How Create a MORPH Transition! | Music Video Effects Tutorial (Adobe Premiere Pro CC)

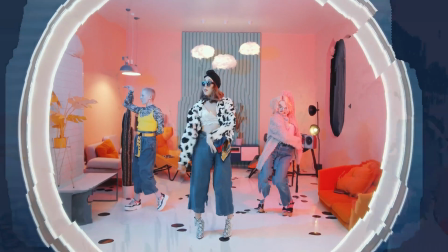Hey guys, Steven here back with another video and today I'm going to show you this very unique video transition that you can use in Adobe Premiere Pro.
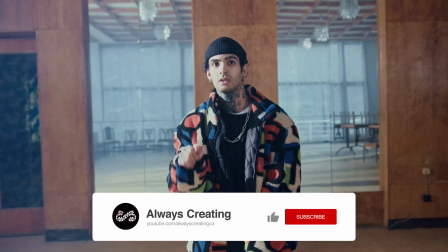It really creates this really cool morphing effect. I recently saw this on a TikTok video so I thought I'd show you guys how to recreate it. If you enjoy this video make sure to hit the thumbs up button and let's get straight into it.
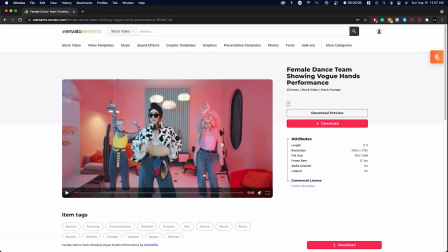So right here we're in Adobe Premiere Pro with our footage. I actually got this footage from Envato Elements which is also the sponsor of this video.
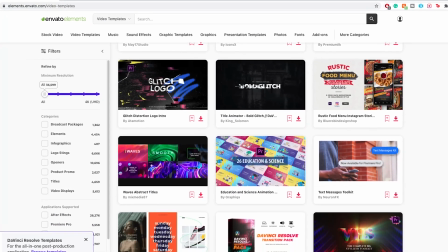With Envato Elements you can get a subscription where you get access to hundreds and thousands of video templates sound effects stock video and photo
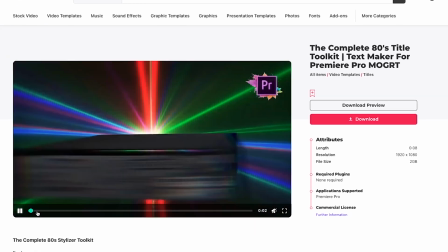and basically anything photo video and design i've been using assets from their marketplace for over two years now for projects that i work on and i would definitely recommend
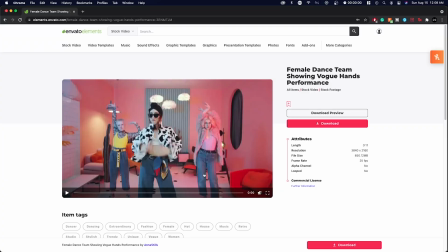it if you want to subscribe to invalid elements i'll leave a link in the description but let's get back to the video so right here i placed two different
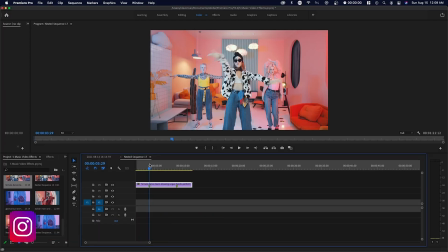markers at two different points in time those two markers are where i want to make the transition and i'm going to explain why i selected these points so i'm just going to delete the middle portion right here so we're going to start with a zoomed in shot like this and I want to basically morph
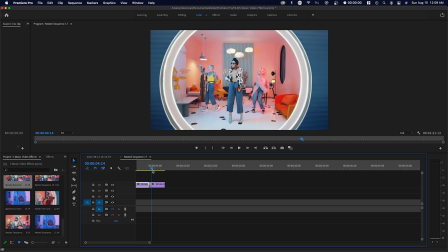out very similar to if we would do like a smooth zoom blur transition except we're going to be using this morph effect.
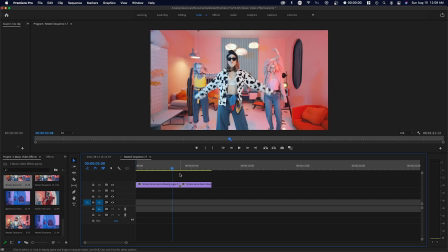So there's a couple things you want to keep in mind when you do this effect. First you want to make sure that the subject is lined up in the same spot.
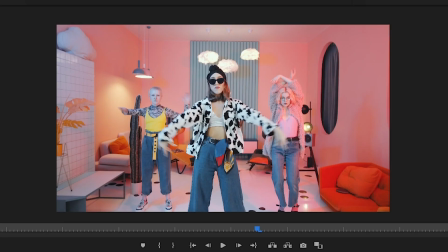So what I mean by this is my subject's in the middle here in the first clip and my subject's also in the middle in the second clip.
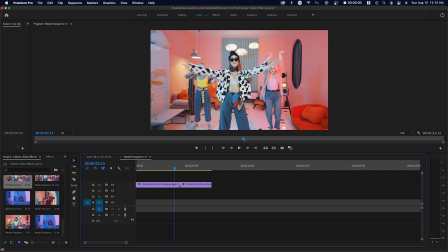You want to also make sure that it's a very similar situation in terms of like the background because this is actually very similar to like
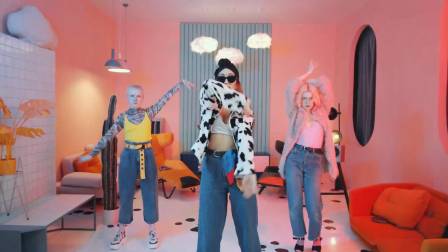a crossfade transition and the smoothest crossfade transitions actually come when the two clips are very similar.
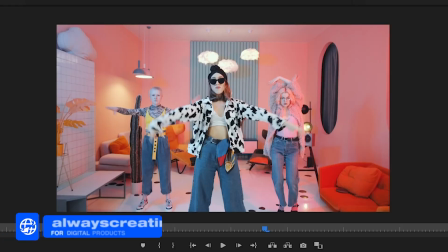You'll also notice her arms here are moving outward and in the second clip her arms are also
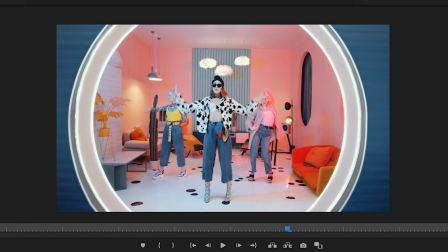outward and this was on purpose so that it makes that dissolve a lot smoother as well.
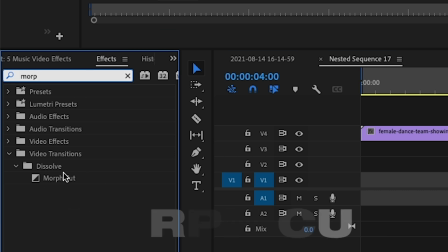So basically all you want to do is go to effects and you want to search up morph so it's under video transitions dissolve and you want to just drag it on.
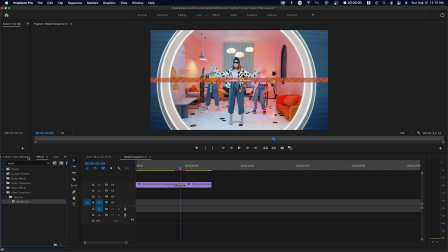You want also keep in mind that you're not able to actually do this effect at the beginning or end of a clip and what i mean by this is let's just say we
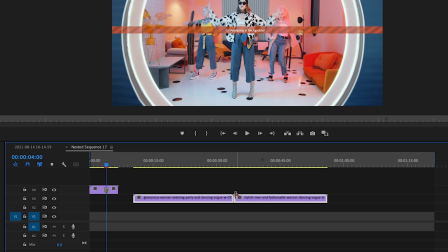take two random clips and we try to apply the transition between the two it'll say insufficient media this transition will
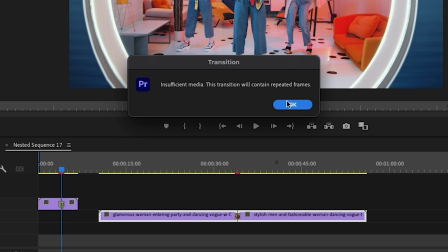contain repeated frames and so this effect actually won't work it'll actually look very jittery if this happens and the reason
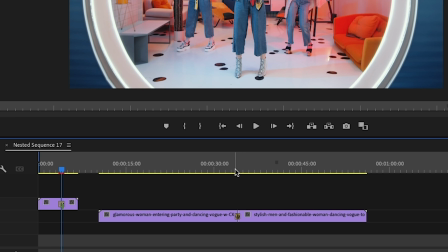why is because this is a dissolve transition meaning it uses data from the other clip to create this dissolve.
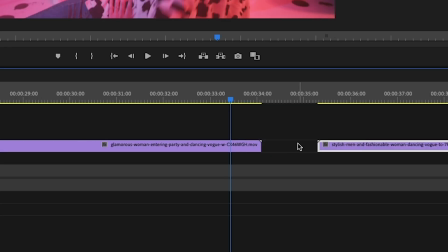Meaning for example in this situation in a normal dissolve transition it would
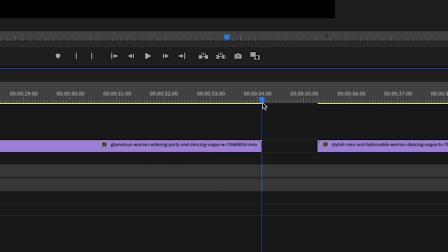use the frames after this point right here to dissolve into the other one.
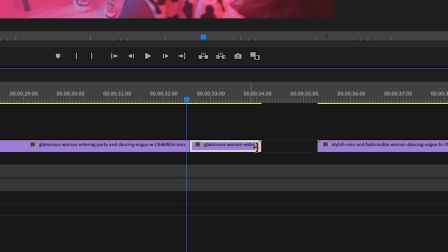So we could actually theoretically add the morph cut if we delete this portion and it worked perfectly fine because there are actual frames after this point and they actually use these frames after the point where we cut in order to create the transition.
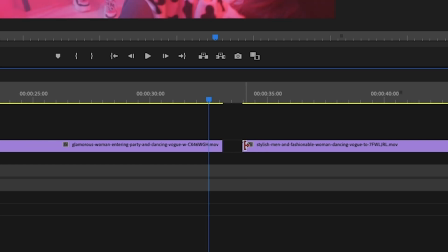But if there are no frames before or after our clip they're not able to do that transition hopefully that makes sense so once again if we do try
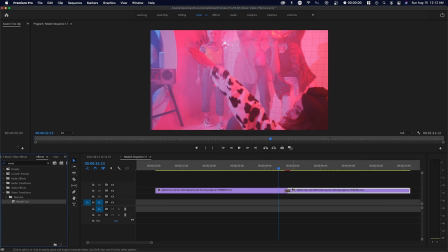to apply the morph cut it won't let you basically because there's not enough data after this point like there's no frames after this portion in
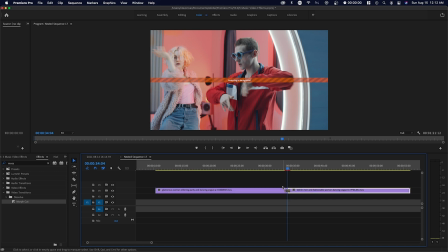this clip and there's not enough frames before this portion of the clip in order to create a good transition so right here we just rendered out
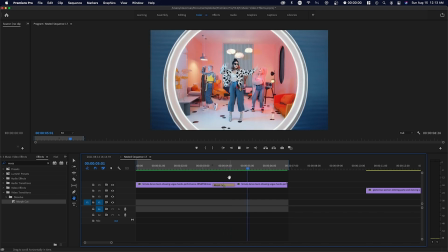our video and now we can see how this looks like and you can see this looks really nice so this is good example of the use of this transition but i'm going to show you how this could turn slightly different if we were to use like a different portion of this clip because i
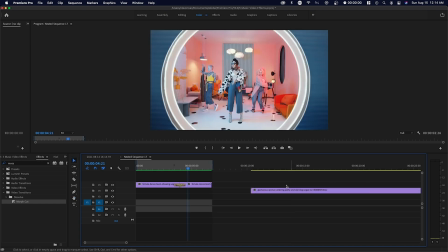actually made it seem very seamless just based off placement but let's say we use a different clip that's very similar for example so i'm going to
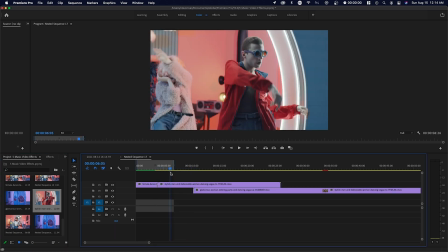put on this clip which is basically the same background and everything but if we just carelessly did not think about the positioning and
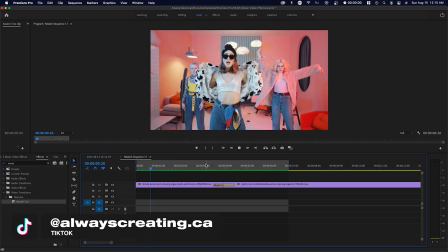we just applied this transition i'm going to show you how this would look like so now if we press play right here you can see there's some sort of like
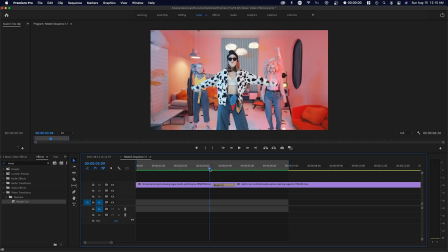flickering and it personally doesn't look really good you could treat this as like an experimental thing and it may look good in a montage of videos but i personally don't think this looks good as like a clean transition uh you'll sort of go from this as the main subject and it morphs into
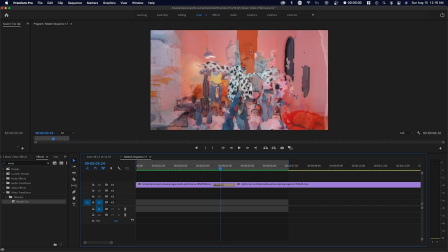the right side of the clip so you can see right here the girl moves towards the right and it morphs into the right. So it isn't as seamless as a transition as you maybe want it to be just based off positioning and how it sort of clashes right here.
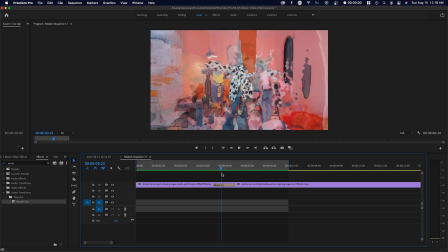You can see that there's like this weird jump cut which is actually the opposite of the purpose of this effect right. So if you wanted to make it a little bit better even though I wouldn't recommend using maybe this clip for this is you would maybe want to go to effect
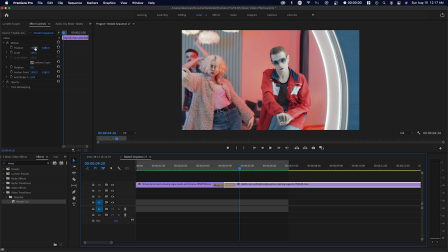controls and you might want to move this person right here to the left a little bit so that this person's centered so that
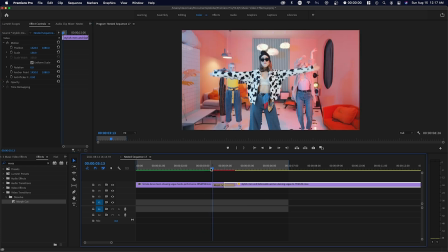it actually transitions a little better because this person's in the center here so that way it doesn't have to morph all the way to the right
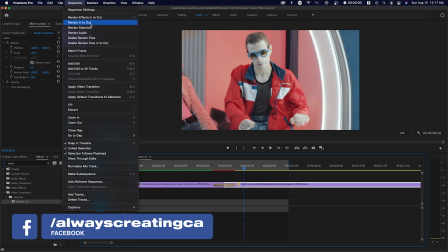so i'm going to show you how that little change actually affects this effect a lot so right here we're going to press play you can see that's
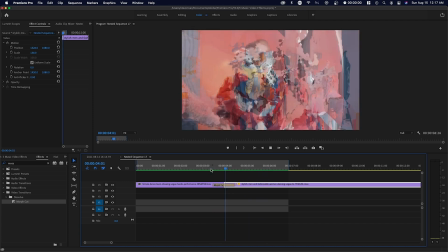a little bit smoother there's not that jitteriness that we saw before so that's why i would recommend you sort of line up the positioning as well
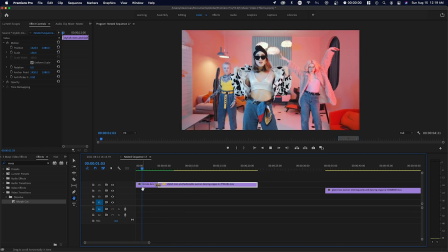as you get the right clips for this sort of transition and also i'd like to mention that this works a lot better on slower clips like perhaps even slow-mo clips because the transition seems a little bit more organic because in a fast-paced environment this may look very weird especially
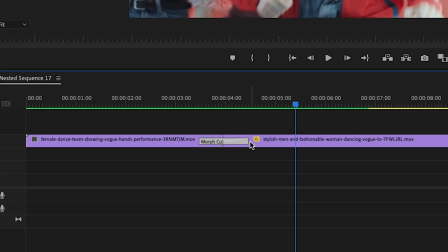if you lower the duration of this transition and you would do this by just making this a little bit smaller right here because when you do this you don't really see the effect uh the morphing happens really quick and so in a fast-paced environment it might not look that good so here you can see in a
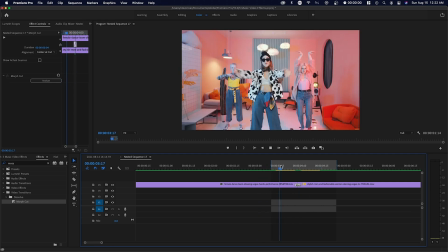faster transition environment it does not look good like it literally looks like it just flickers so that's why i would recommend it for a
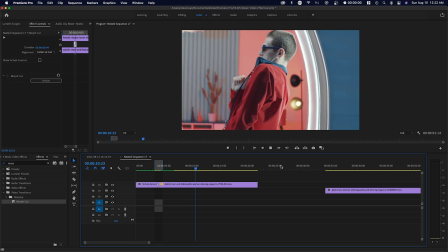little bit of a slower clip um if you're shooting in 60 fps it might be ideal because you can actually slow down your clip but
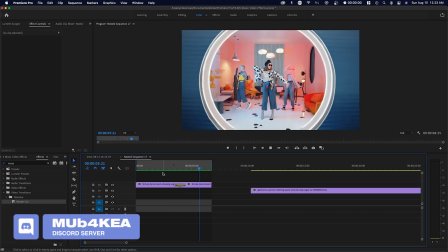yeah that's about it for this video if you guys enjoyed make sure to hit the thumbs up button you can also check out my facebook group as well
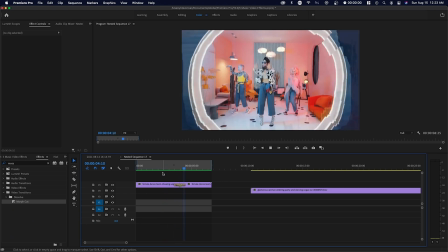as my discord channel if you want to connect with different people in our community and yeah that's about it if you enjoyed make sure to hit the thumbs up button my name is steven and i'll see you in the next one